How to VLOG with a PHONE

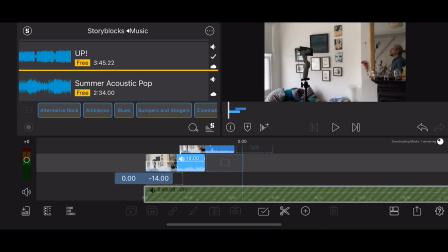1484s
By comparison, one track of music from Premium Beat costs about $50.
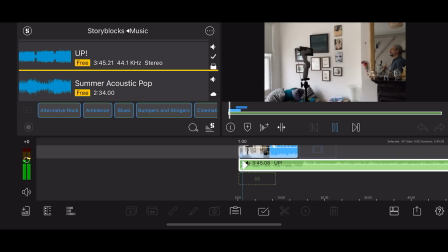1488s
I counted 30 free music tracks in LumaFusion. And so what's that?
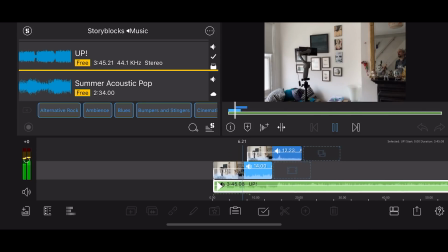1493s
30 times 50 equals $1,500 worth of music if you were to pay Premium Beat rates.
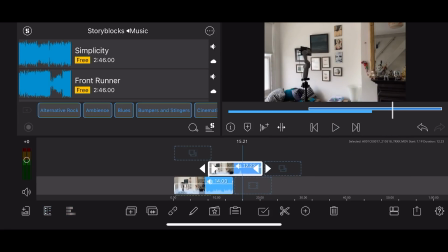1500s
So that's a pretty good deal. If you want access to all Storyblocks tracks and stock footage, then there's a subscription fee option.
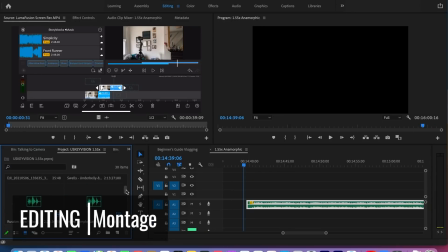1509s
So once I've chosen my music track for the montage, I place it on the timeline.
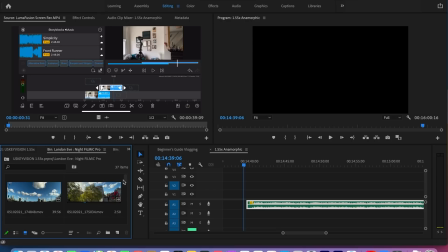1513s
Now I go through my B-roll clips, which are usually 60 frames per second.
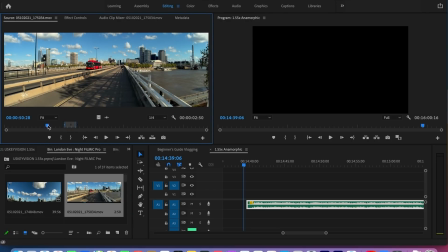1518s
Next, I scrub through each clip to find the best bit of that clip.
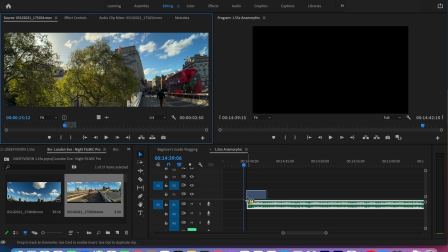1522s
Drag the clip onto the 24 frames per second timeline and slow it down to 40%.
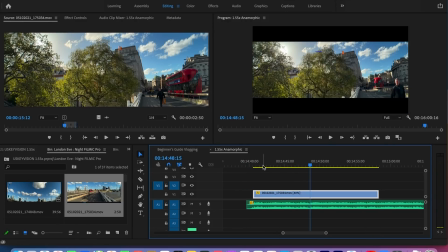1528s
I usually time each clip to the beat of the music, trimming and stretching clips to fit.
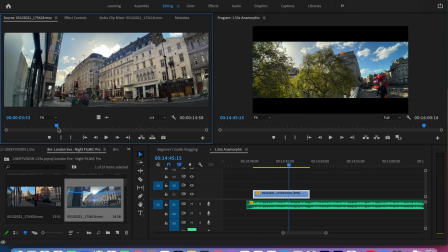1534s
One trick is to create a clip the correct length, and then use that as a measure.
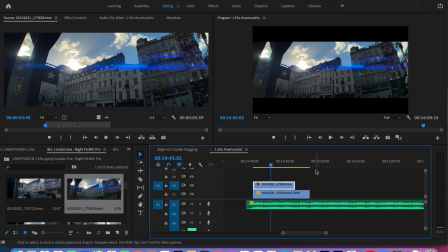1539s
Place the clip above the first clip, make it the exact same size, then place it after, and now it should fit the rhythm of the music.
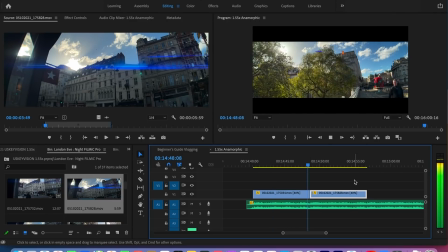1547s
Then it's just a matter of playing around with the clips to create something cinematic.
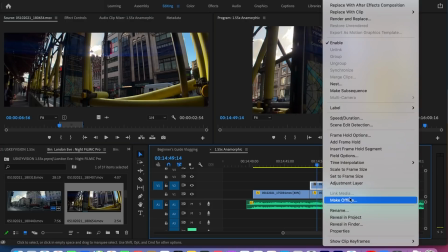1551s
For next level montage sequences, choose clips to coincide with the feel of the music.
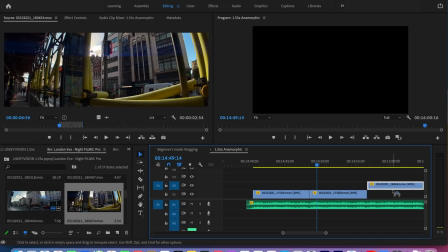1557s
For example, when the music lifts, choose a video to lift with it.
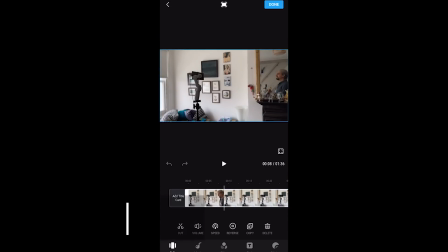1562s
In music terms, this is called a crescendo. The Mimo app has a few features that let you edit your footage right in the phone.
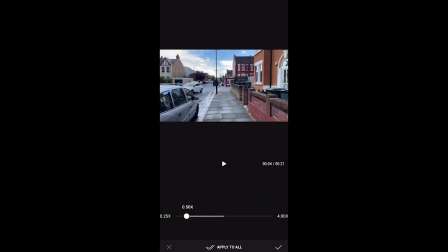1570s
We already talked about story mode, which edits a little sequence while you're shooting.
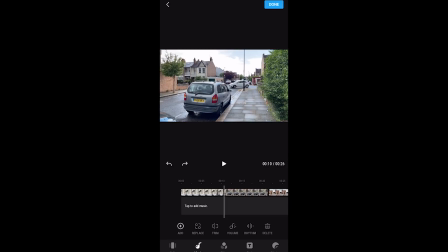1575s
It might take me a few hours to shoot footage, compile it, work on it, find music and so on.
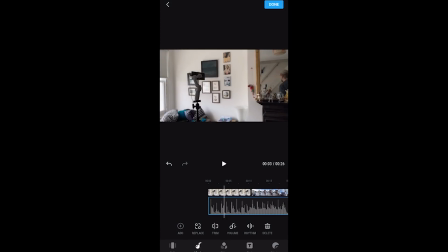1581s
So more than anything, story mode can be a real time saver. The Mimo app also has a regular editing app. Select clips and Mimo then imports them into the editor. There's quite a few options. Trim clips, swap them round, change the speed, add music from a free library, add filters, add text. A few transition options too. Instagram style stickers, adjust the speed of the clip, and more. This is pretty similar to editing apps like VN or CapCut.
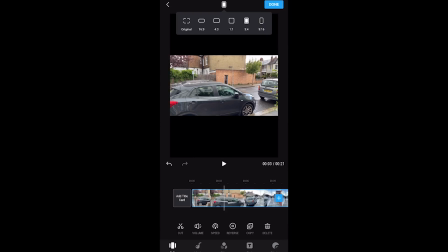1609s
You can also change the frame to vertical for an Instagram story or Facebook story.
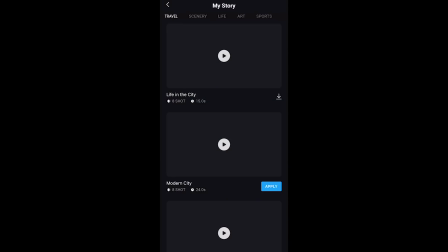1614s
Now, there's a third editing option with the app, which is the AI editor.
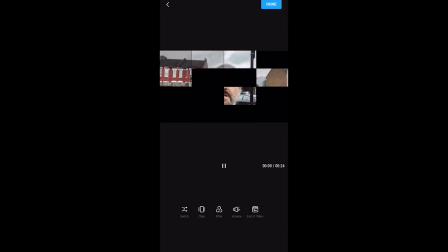1620s
This one is like story mode, except it allows you to use an editing template to create a sequence from clips you've already shot.
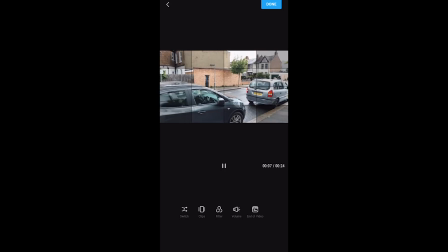1627s
There are limitations to these apps. One is that you can't export your final video in 4K. You're limited to 1080p or 720p. Of course, there's many fewer editing features compared to software such as Adobe Premiere, Final Cut Pro, or even LumaFusion.
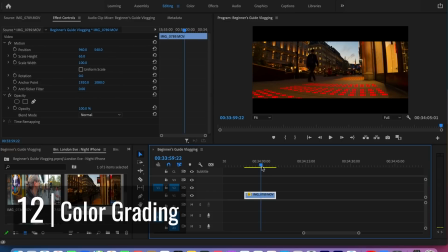1644s
Personally, I don't spend hours and hours grading each video. However, there might be times when a little touch-up here and there will improve the look.
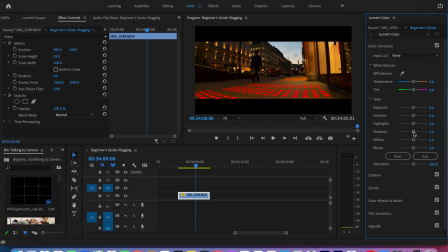1653s
Again, the subject of your vlog will determine how cinematic your video needs to be. So here's some grading tips for getting the most from your smartphone video. The first thing to remember is that smartphone video is designed to look great straight from the phone.
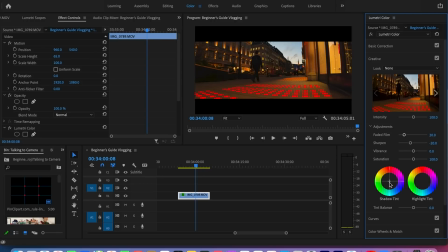1668s
Of course, you can always use preset filters when filming, like the ones you get in the Mimo app. They can do a job and save you time. Smartphones tend to add a lot of contrast and sharpness, so I like to reduce the contrast,
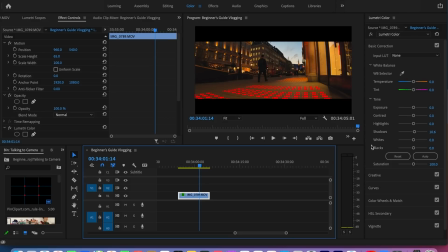1683s
brighten the shadows a little, and darken the highlights a touch as well. This makes the video look softer and a bit easier on the eye.
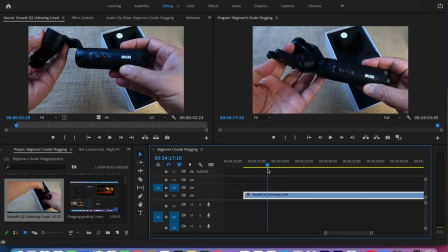1691s
Remember earlier I said to lean towards capturing darker rather than lighter video?
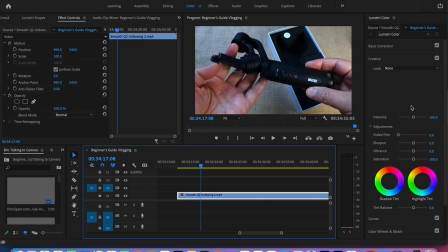1696s
This is where it pays off. For example, this is a shot of a gimbal I have from an earlier video. It's shot on a Samsung S9. At first it looks like it's too dark, like the shadows are black.
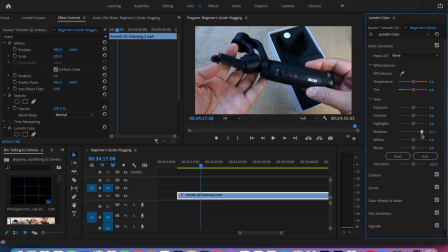1708s
And you might think this is not great for a product review where you want to show the product to your viewers. However, what I can do is reduce the contrast and ta-da! Doesn't look so bad now. As well, if I brighten the shadows, again, more detail is revealed.
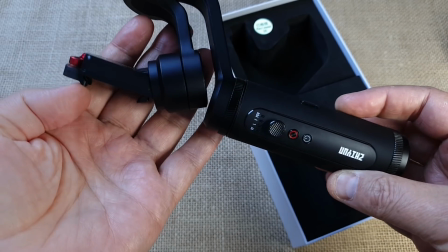1725s
But you can use this technique for other kinds of video. What it does is reduced contrast, which will make your video look more like film.